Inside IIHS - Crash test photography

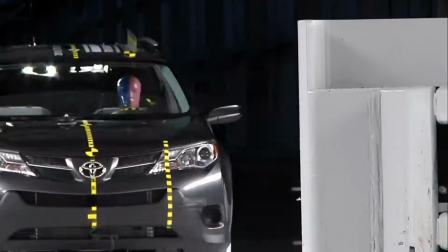4s
A crash happens in a fraction of a second, much too fast for a person to grasp with the naked eye.
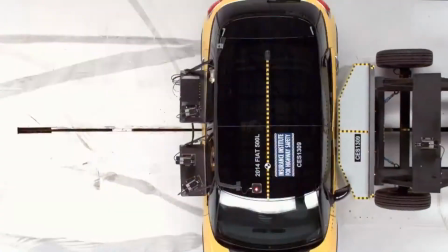11s
So in order to understand what's really happening in a crash test, we need to slow the action down significantly.
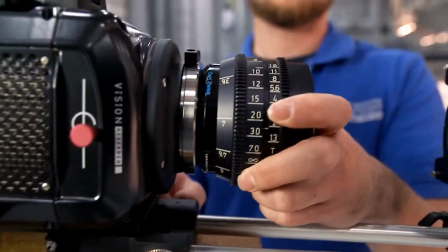17s
And to do that, we have to rely on sophisticated photographic equipment, like special lights and high-speed video cameras.
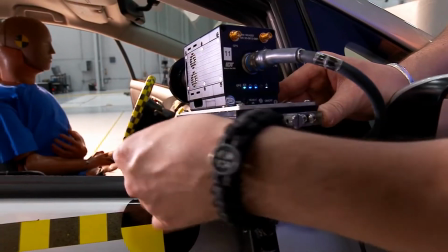24s
These are some of the tools we use at the VRC every day. I'm Penny Kalnight, and one of my responsibilities at the Institute is making sure that the photography we do is the very best of its kind.
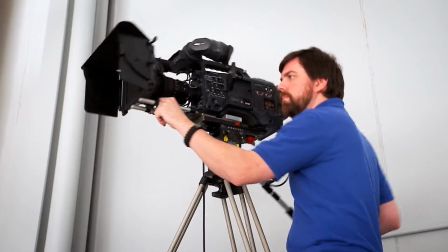34s
The VRC is more than a scientific laboratory, it's also a specialized production facility where we produce footage and pictures that engineers
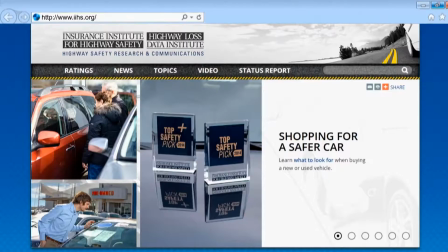42s
use in scientific analysis and that we also use to communicate our findings to the general public.
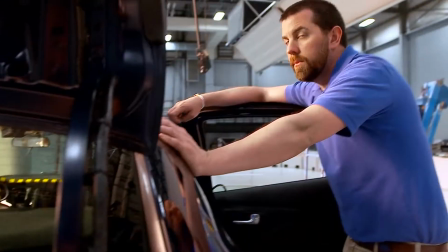49s
We designed this crash hall with high quality photography in mind.
Lights! Lights!
In some respects,
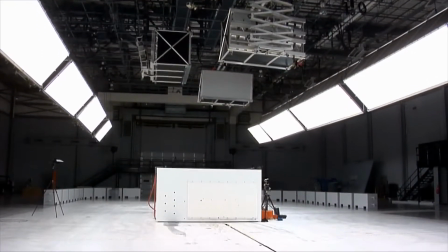55s
it's like a Hollywood soundstage with a very high ceiling and a grid that holds a custom-built lighting array that produces 750,000 watts of soft,
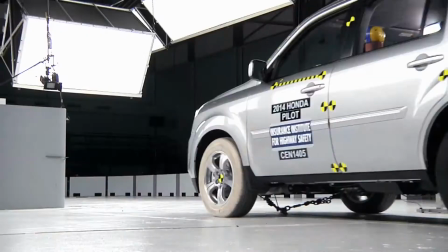64s
diffused light.
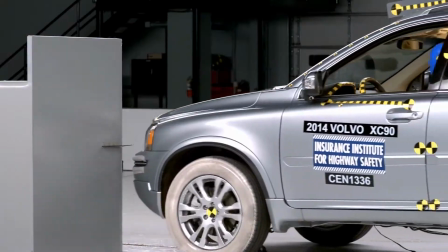66s
It's important that the light doesn't cast hard shadows and reflections, and it has to be very bright for our state-of-the-art digital imagers or slow-motion cameras.
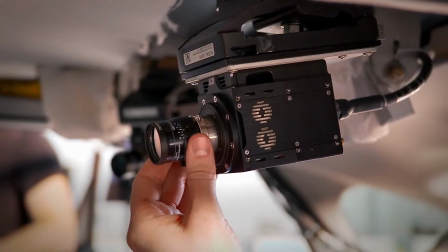75s
These high-tech cameras are completely file-based, no film or tape, and they accept cinema-quality lenses.
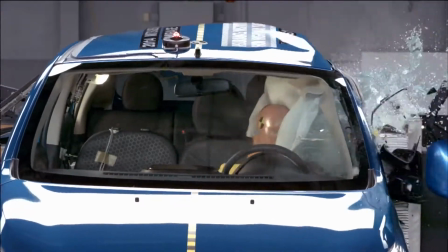81s
They can record in extreme slow motion, which makes it possible for our engineers to examine every detail of a crash.
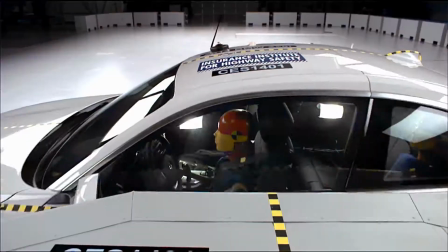88s
And because of the techniques we use, they produce very high quality images that are suitable for television.
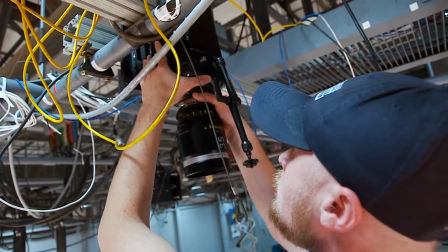95s
Our technical photographers set them in a number of positions throughout the crash hall.
Go ahead and plumb bob and then check height.
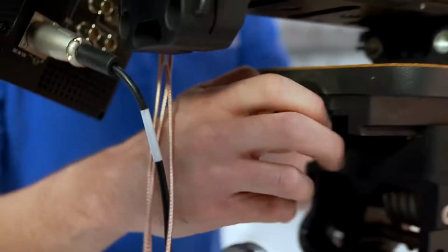102s
For each test, we have a set of predetermined positions for all of our digital imagers.
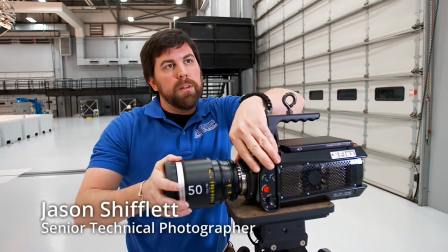107s
We want to make sure we're getting the exact same shot that we got the last time we ran this test so we can compare vehicle to vehicle if we need to,
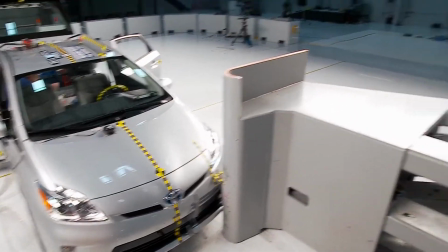114s
but it also makes sure that we're consistent with all the footage that we get. With our digital imagers we have a monitor attached here that allows me to adjust exposure,
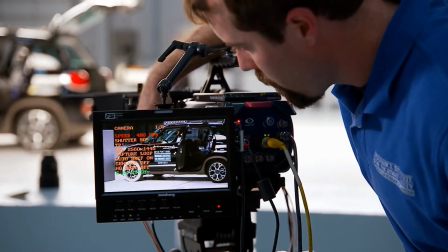122s
focus and I can actually get a full readout on the monitor so I know all the settings for the test.
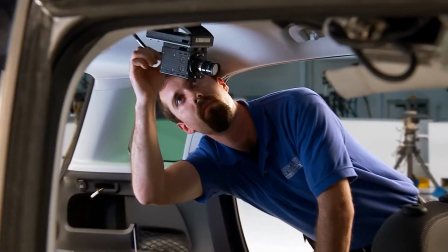128s
This is one of our small digital imagers and we use these cameras on board during the crash.
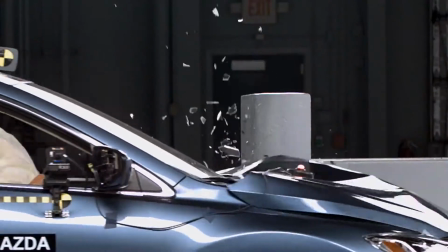133s
It's ruggedized so it can take the impact of the crash.
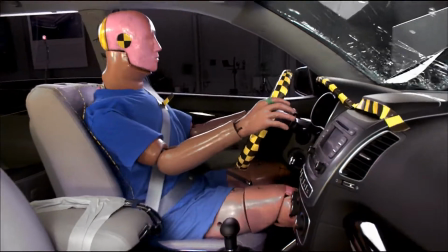138s
This one we'll be looking at the driver dummy to see how he interacts with the steering wheel, the airbags and what's happening during the crash.
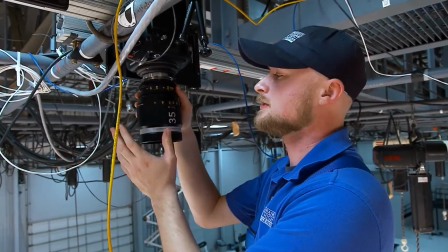146s
I just finished installing our overhead digital imager this gives us a really nice top-down view of the impact.
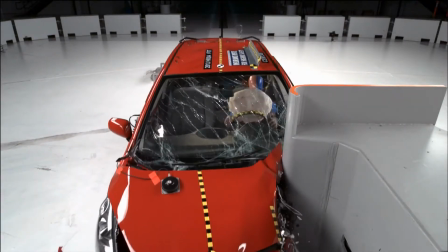152s
We set up cameras in various locations so engineers can analyze the crash from multiple angles and so that we have the shots we need to tell the story.
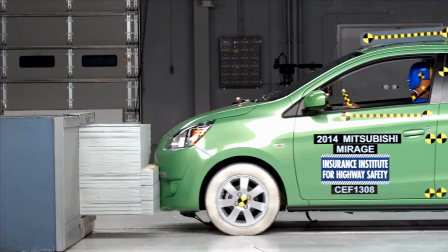161s
All of the digital imagers are connected on the same network and start recording at the exact same time. In addition to our slow-motion cameras we use a number of real-time cameras to convey a sense of how quickly a crash really happens, and a still camera to shoot a very high resolution image of the moment of maximum crash.
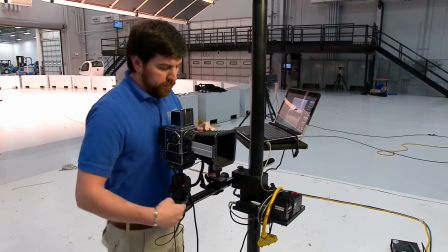182s
This is our high resolution still camera that we use to take the action shot of the crash test as well as the post-crash photos.
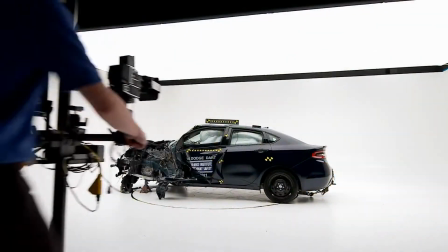189s
After the test, we move the car to the photo studio where there's a large overhead light box and a fully programmable
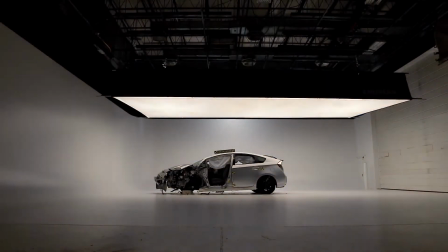195s
light control board as well as a seamless background and a turntable that sits on air casters.
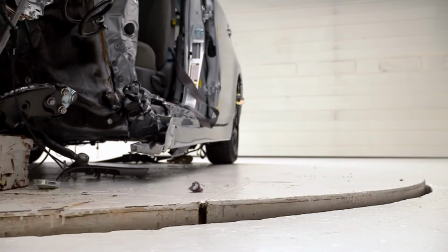200s
That allows us to lift the car up and spin it to any position that we wish.
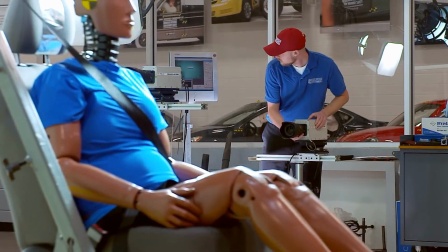205s
We also have digital imagers and a lighting grid in the slit area, where we test vehicle components like seats and head restraints.
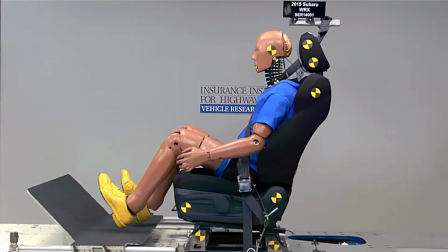213s
The slow motion cameras capture the action, which occurs in a fraction of a second. The last step for the footage is our post-production room, where it's color corrected and edited. Once the raw data is loaded onto our file servers, I can access that information and translate it into video that accurately represents what the eye sees.
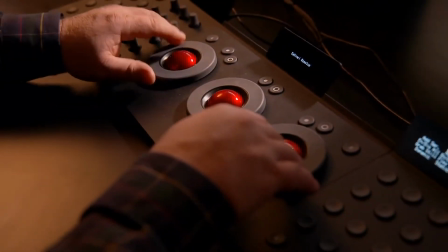232s
Then I edit that footage into various video products.
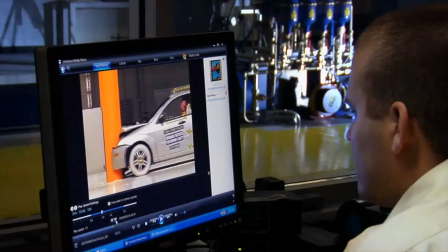237s
The images we produce are more than just tools to help engineers understand what happens in a crash test.
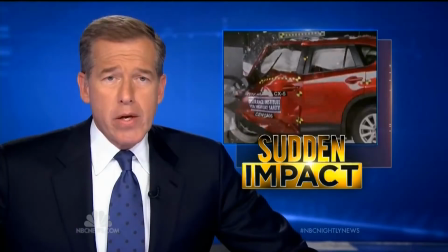242s
They're also a vital part of our communications effort.
The new crash test results we have for you tonight are raised...